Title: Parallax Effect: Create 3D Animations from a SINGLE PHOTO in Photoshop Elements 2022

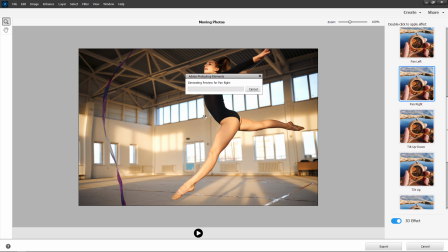10:30 Pan right just moves the camera to the right, or just act as though you're moving the camera slightly to the right.
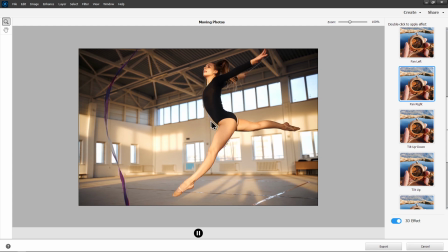10:37 There we have it. Replay. And as we replay it, I want you to notice we're not getting so much of a problem down here, but we're getting a very, very noticeable problem. What we're seeing here is the results of the algorithm, the artificial intelligence.
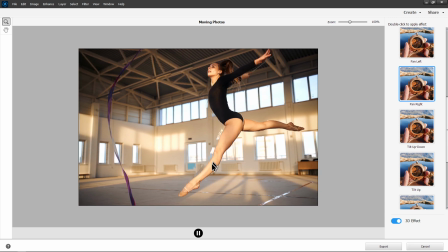10:54 We're seeing something here. It's called artifacting. We're seeing, can you see here, where it just doesn't look right around the girl's leg? That looks wrong. It's obviously wrong to human eyes. The artificial intelligence isn't quite getting it right.
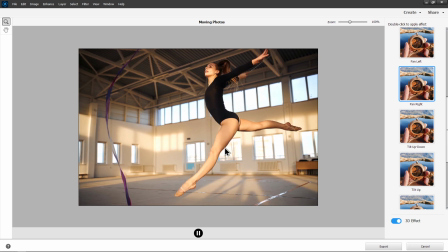11:11 That's referred to as artifacting. It happens quite a lot with artificial intelligence. Now, I like to follow these algorithms, these artificial intelligences. They have a kind of evolution from starting off as scientific papers. Then they move into demonstrations that we see from companies like NVIDIA.
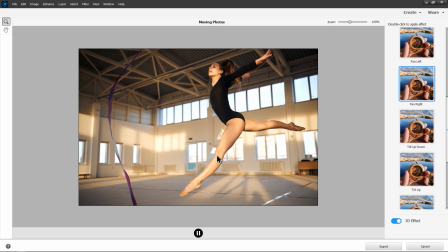11:29 And then they move into desktop software, as we see here with Photoshop Express. And there is a process whereby the algorithms can be improved over time they that is called deep learning and they can continue to learn uh over time so they can improve quite a lot but you
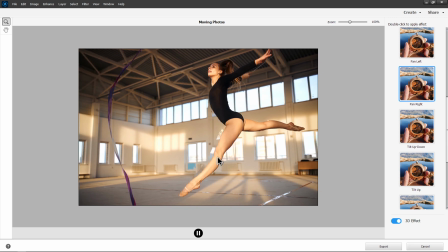11:47 need to be aware of these things these are called artifacts and if we have an artifact like this where it's really really noticeable we can just stop it and then that's when you go and switch off the the 3d motion and hopefully we can see what this looks like with 2d so if we now run it with 2d
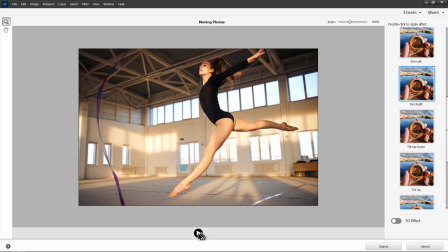12:07 it looks a lot better we're not getting quite as much fringing as possible as was the case before and we're not getting quite as much artifacting there's a tiny bit of fringing
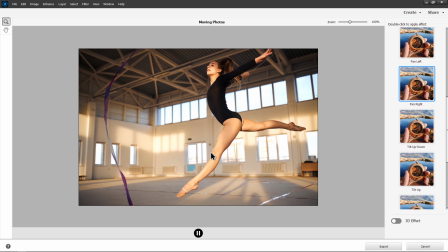12:19 you might notice there and i don't know why the algorithm is is is not programmed to get rid of that it should be fairly simple to get rid of that. But you can see the motion now is much simpler. There's not so much of that 3D parallax going on. And generally speaking, you're going to get cleaner edits if you use the 2D.
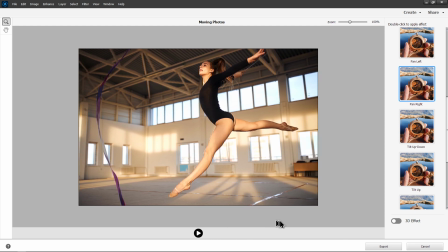12:37 It's not going to be quite as spectacular, but the 2D option is quite a lot cleaner sometimes. Let's go ahead and cancel.
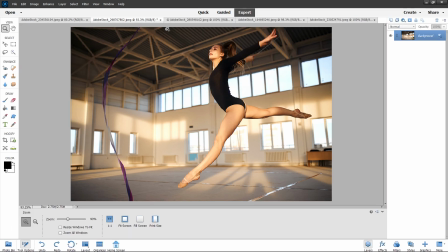12:47 Again, I'm not going to export, but if you were to hit save at that point I think it exports the mp4 file anyway let's take a look
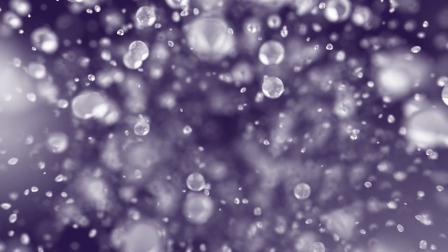12:55 at this one this is a really cool image we're going to look at zoom in just look look at zoom in and see what zoom in
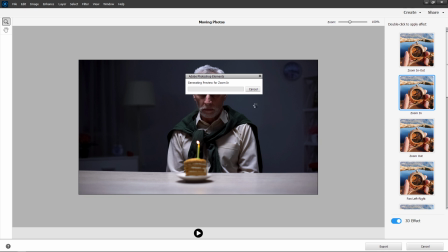13:03 does and here you look at the emotion you've got a guy he's sitting there it's not a very happy
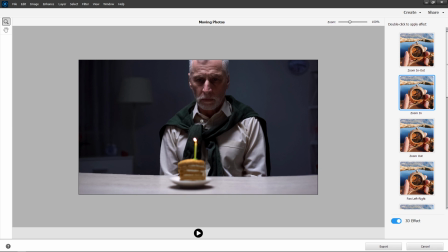13:11 scene and just looking at it like this on my screen he just looks he just looks so much more sad. It just adds this drama to the situation. We'll try tilt up and see what that looks like. No, that's pan left. So with the panning options, they often have this kind of neutral feeling. It's almost as though the camera is in the scene, just exploring the scene. We pan right, it does the opposite.
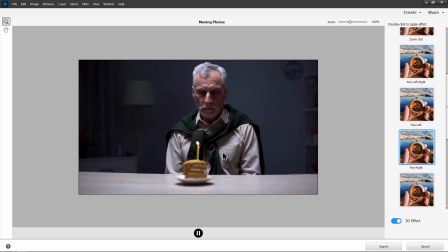13:52 It moves in the opposite direction. But again, the emotion, it doesn't add or take away from the emotion I feel it's the most neutral option
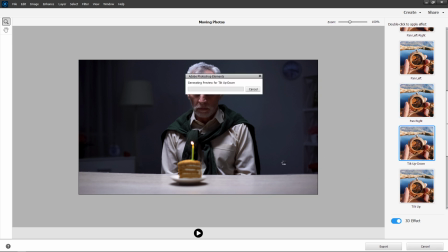13:59 if we go for the tilt up or tilt down what you'll notice with these ones what